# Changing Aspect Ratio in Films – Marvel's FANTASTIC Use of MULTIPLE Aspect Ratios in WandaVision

The second most popular video on this YouTube channel is about aspect ratios, where I explain what they are and gave examples of when to use the different options. Well, I just finished watching the first season of WandaVision, and I have to applaud Marvel. Because the way that they used aspect ratios and even changed them mid-scene is something that I have never seen before and definitely had a huge impact on the... Hey everyone, Camber here, showing you how to use your camera to make good videos.
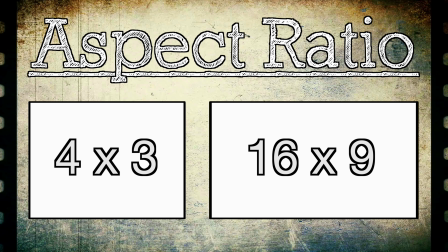[0:29]
And real quick, if you don't know what aspect ratios are, then look in the description for the link to my original aspect ratio video so that you'll know what I'm talking about here. But now let's look at how WandaVision used various aspect ratios in a way that I have never seen before to better tell the story throughout the series. And there are spoilers here, so you have been warned.
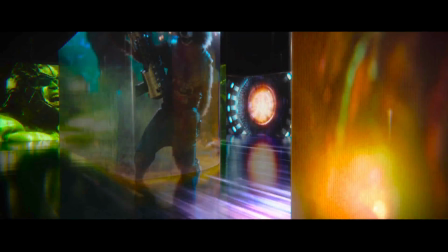[0:48]
As you'd expect from any Marvel movie, we get the opening Marvel sequence showing the logo in the standard 21:9 cinematic aspect ratio.
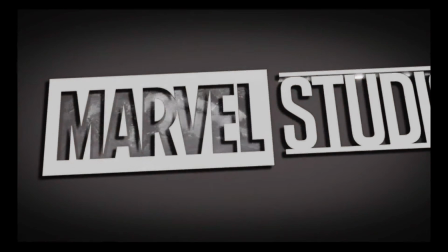[0:56]
But now it starts changing mid-sequence to a 4:3 aspect ratio with a black and white picture.
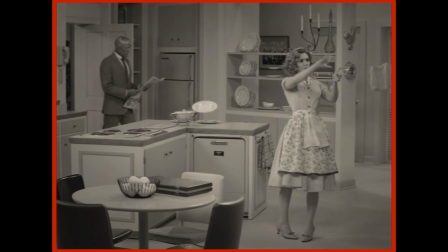[1:02]
So why do they do this? Well, the show starts out in a period sometime in the 1950s to 60s, and in this time period,
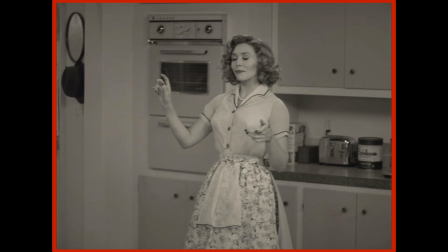[1:09]
obviously shows were in black and white, but they were also recorded in a 4:3 format,
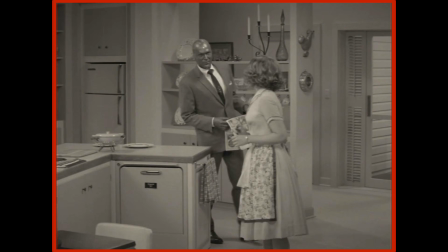[1:14]
which was the standard for televisions at the time.
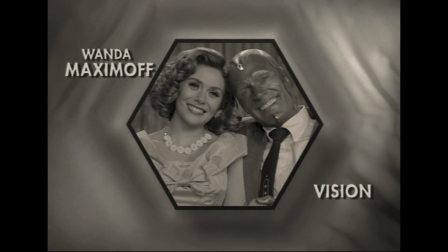[1:16]
And at the end of episode 1, the aspect ratio begins to expand from 4:3 back out to 21:9 as the camera also begins
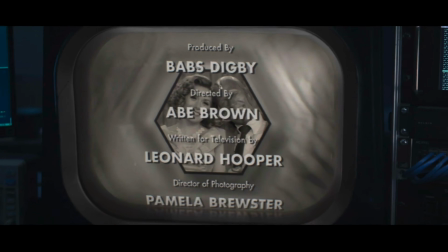[1:24]
to move backwards to reveal to us a 4:3 television screen that's displaying the show with someone sitting there actually watching the show.
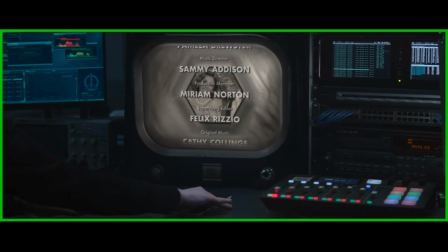[1:32]
So this is our first indication that something isn't quite what it seems. Then in a later episode where the show is now set in the 70s to 80s time period,
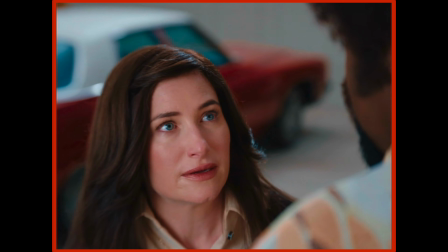[1:41]
we see that it's now in color, but we're still in that 4:3 aspect ratio of television programs from that time period.
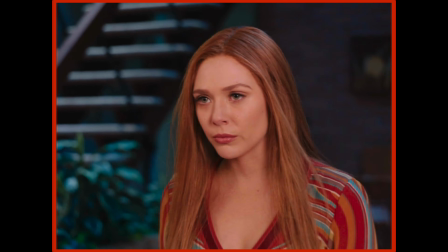[1:48]
Then in this scene, we see Wanda confronting Monica, but we don't actually know what happens to her because the scene cuts away.
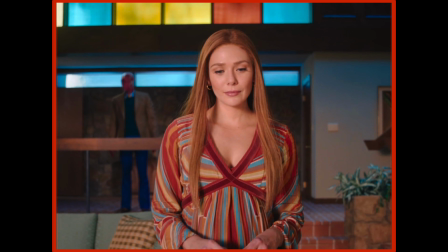[1:55]
And then when Vision comes back in to see what's going on, the aspect ratio begins to stretch from 4:3 back out to 21:9, where we see Monica get thrown out of some kind of force field around the town.
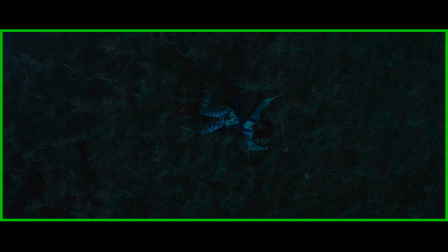[2:11]
This is the first confirmation that Wanda's inside a different world, and the aspect ratios show a clear delineation of that change.
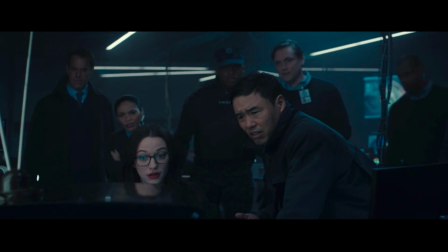[2:18]
Then later on, the SWORD team, with the help of Darcy, intercepts a frequency being broadcast from inside the town,
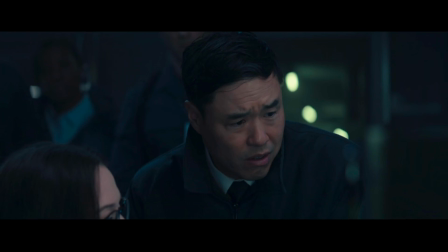[2:25]
where they begin watching the WandaVision series on an old 4:3 ratio TV that shows what's going on inside the town.
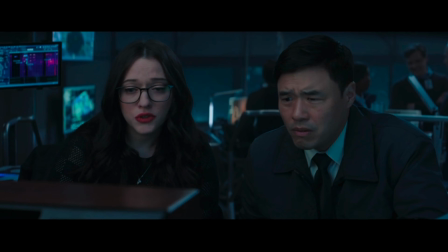[2:32]
Once again, the aspect ratio of the actual show that we are watching at this moment is 21:9 because we are watching characters outside of Wanda's world.
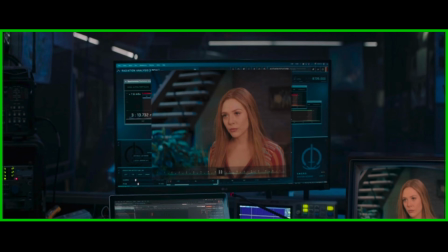[2:41]
Then an alarm goes off, and as they move, the camera zooms into the show and switches back to Wanda's world,
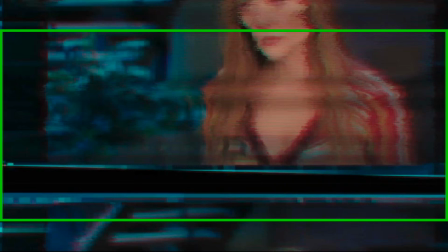[2:47]
where we are now back in the 4:3 aspect ratio of the show.
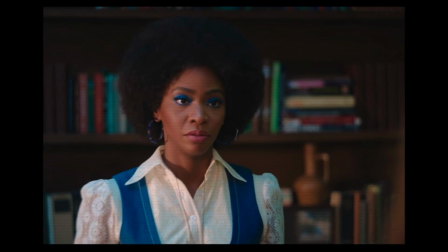[2:51]
But right after it changes, we see the 4:3 ratio once again start to spread out and change to
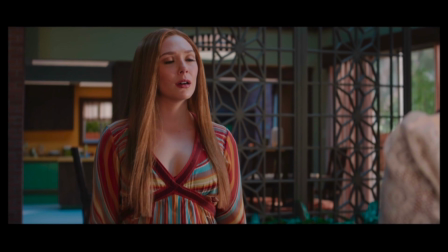[2:57]
21:9 to show how there's an intruder from the outside world in Wanda's sitcom world that she's created.
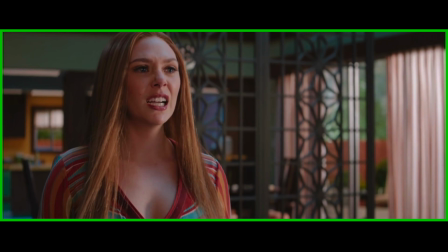[3:03] And an outsider. And right now you are trespassing here.
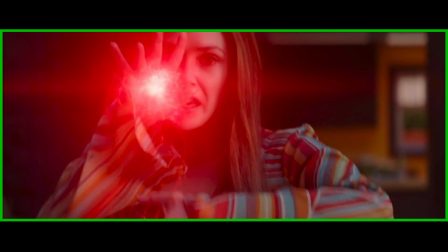[3:10]
We then see how Wanda herself calls Monica an outsider and sends her back outside of her sitcom world.
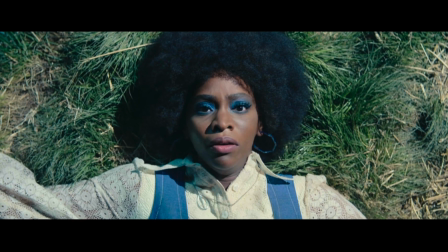[3:19] It's all Wanda.
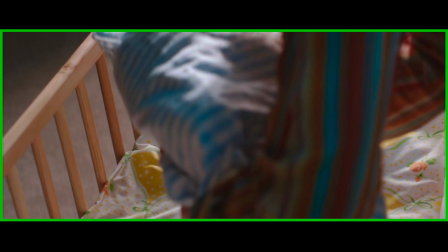[3:22]
Then we're back to Wanda's world, but we're still in the 21:9 ratio, showing that she's aware of the outside intrusion in her world.
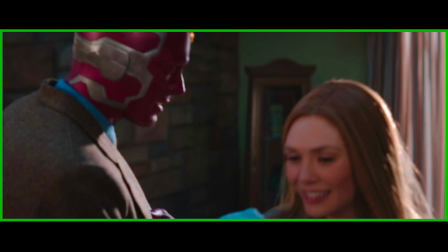[3:29]
And even though Vision suspects something's wrong, she acts as if everything is normal,
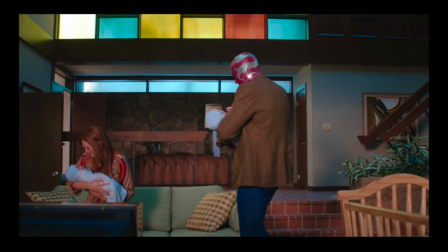[3:34]
and then the aspect ratio changes back to 4:3 to show how everything is back to how she wants it to be in her world. So there's definitely a lot of forethought that goes into how they frame these scenes based on which aspect ratio they're going to use. However, so far we've only looked at changes between 4:3 and 21:9, but there is another one that shows up that we are about to analyze.